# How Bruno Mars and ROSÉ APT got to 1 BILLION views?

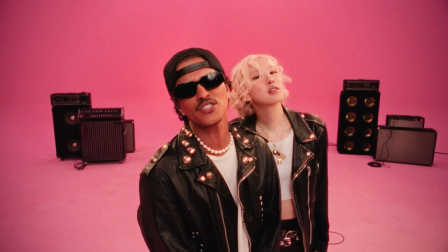0s
Apata by ROSÉ and Bruno Mars hit 1 billion views in 3 months. And here's how the editing helped it go viral.
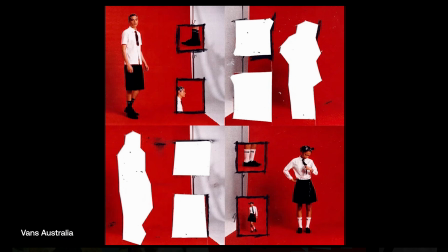8s
Lately, mixed media and collages, a more organic feel has become a lot more popular, as opposed to this very straight line digital feel.
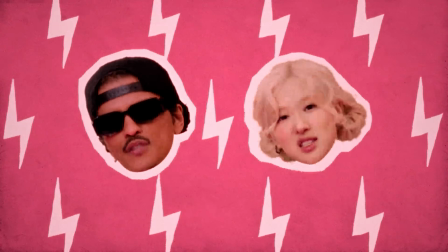16s
And oftentimes, tangible things like paper, film, and hand-drawn animations are what gives that warm, organic feel.
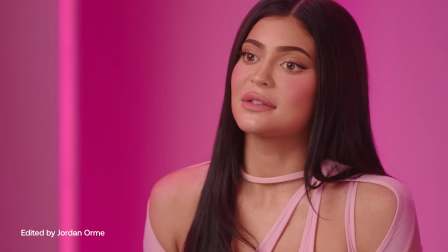25s
My name is Jordan Orm. I'm a professional video editor for artists like Justin Bieber, brands like Nike and Google, and I love to talk about the art form of editing on YouTube. It's so fun. And today I'll show you how to bring some of that Apata magic to your own edits.
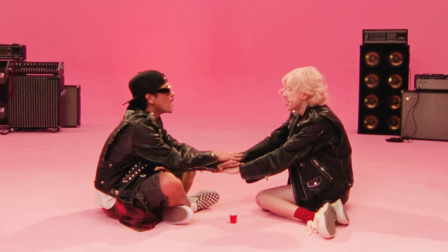37s
Apata as a song is fun, it's about a game, and it's also a play on words for the abbreviation of an apartment.
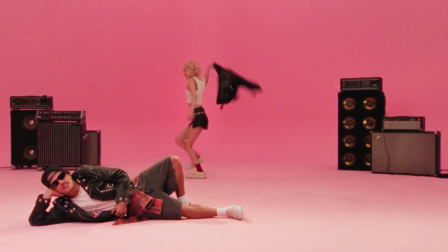43s
And apartments kind of give this organic, lived in, youthful vibe to it.
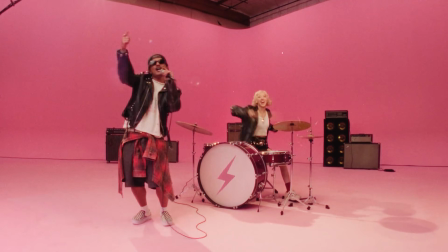48s
So we want to bring that feeling through those organic assets into this edit. We don't want it to feel digital, we want it to feel lived in and fun.
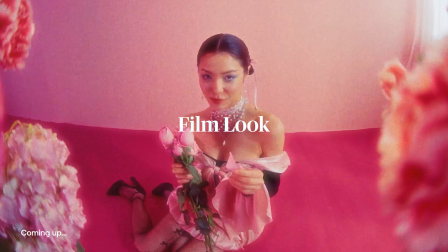56s
So we're gonna recreate the hand-drawn animations, film look, and paper cutouts from this viral music video. And the best part is these techniques are actually pretty simple to do yourself thanks to Artlist. Artlist has just introduced some amazing tools that help out. If you head to their website and go to tools, there's 3 new tools that really help streamline everything, and I'll go over them more in detail in the video.
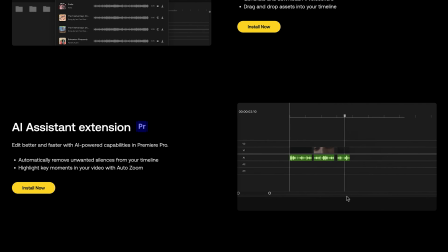76s
But there's the Artlist library extension, there's the AI Assistant, and lastly, there's professional plugins that you can use with your favorite editing software. All of this just enhances our creative workflow and makes everything way easier. Thank you, Artlist.
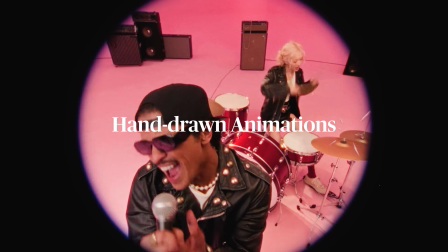89s
One of the biggest trademark aspects of this music video are these hand-drawn animations.
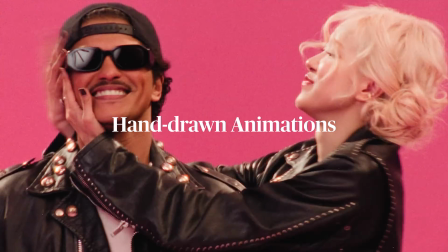94s
They feel fun, lively, organic, because it actually looks like little doodles that we drew personally with our hands. And you could actually draw them with your hands and scan them in and then animate them, and it takes forever. It's horrible. But we can actually make this so much easier using elements that already exist from Artlist.
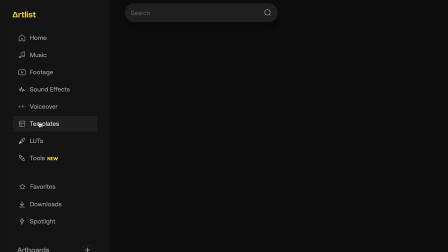110s
So first, just head to artlist.io, click Templates, and type in hand-drawn animations.
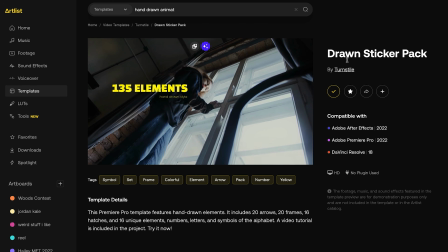115s
My favorite one is the hand-drawn sticker pack. So go ahead and just click download and then select your software of preference. I'm going to be using Premiere Pro. After Effects scares me. It really does.
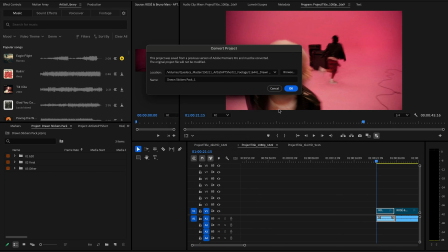129s
Navigate to Finder, open up the downloaded project, and you'll see a bunch of sequences of all kinds of animations.
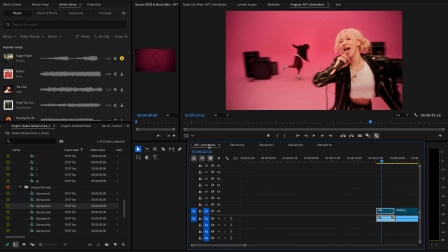135s
All you have to do is take the nested sequence, click and drag them over, and you're good to go.
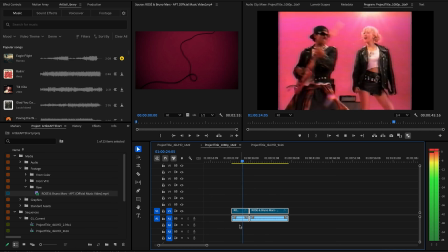140s
I'm gonna cut down the music video and find a little section that doesn't have hand-drawn animations so we can add our own. The idea is we wanna emphasize any movement or sound as if it was a graphic novel per se.
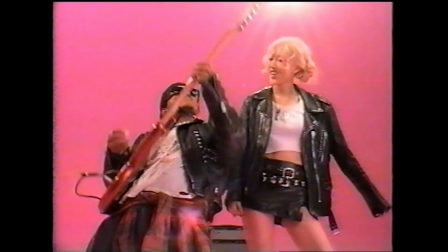151s
So since he's playing the guitar right here, we don't actually have any graphic novel elements showing the sound coming out of the guitar.
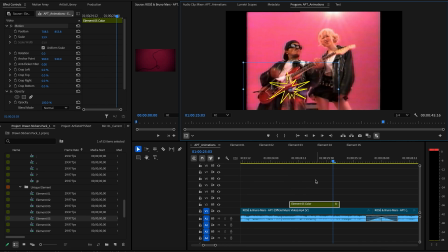158s
So I'm gonna put that little explosion over the guitar to make it feel like there's sound exploding out of it.
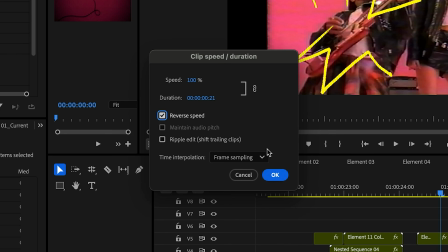163s
I like to also duplicate the animation and then reverse it so it smoothly animates in and out instead of just cutting off at the end.
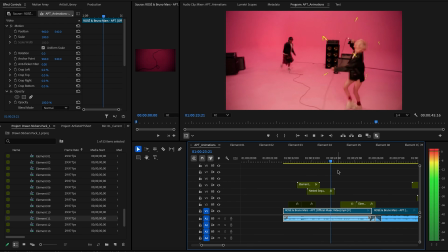170s
I'm gonna take this little squiggle and have it push her across the screen. Bruno Mars is a king, so we have to give him a crown.
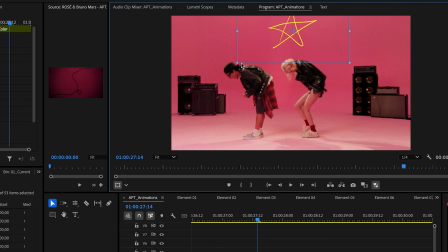176s
So all the animations are yellow and we want to match the color palette of the song. So next we just have to change the color and add some effects to make it blend in with the original feel and look of the video.
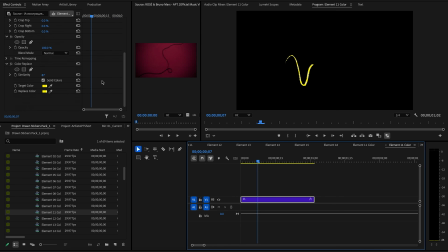186s
First up, let's change the color. All you have to do is click on the nested sequence, scroll down in your effects controls, and you can adjust the color to whatever you want. We're gonna do a light gray. So let's go through all of our elements, change the color, and then in order to make it look like the original, we need to add a few effects over all of the animations.
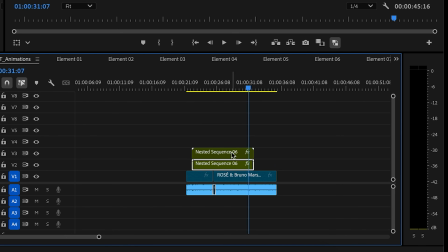204s
So highlight all the animations, nest them, and then go ahead and duplicate them. On the bottom nest, we're gonna add a slight drop shadow.
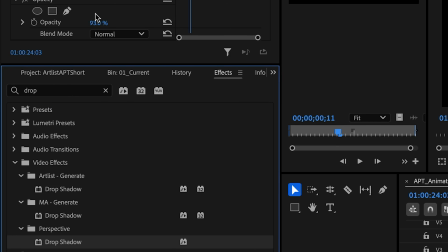211s
So go to Effects, drag the drop shadow on there. And then on the top one, we're going to add a glow.
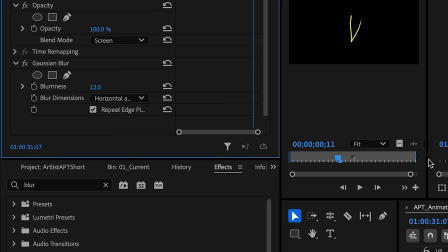217s
So add a Gaussian blur, and then set the blend mode to screen. It's gonna create a little filmic glow, which gives a dreamy effect. And if you don't want that digital hard line, duplicating your element and then adding a glow on the blend mode of screen is gonna help so much.
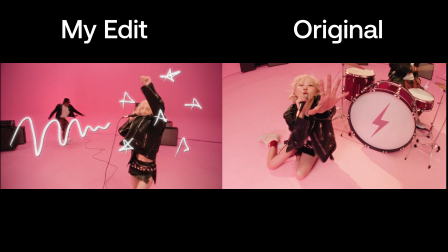231s
I'm gonna throw up a little side by side to compare the original music video to our music video.
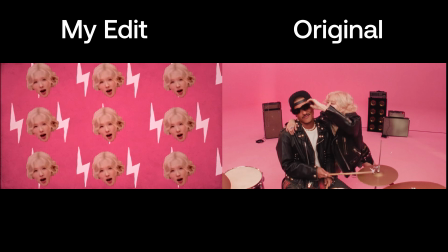236s
They're not gonna be perfectly the same, but it's so easy to get a similar look, a similar vibe, feel for your story with Artlist. Not too bad, not too bad.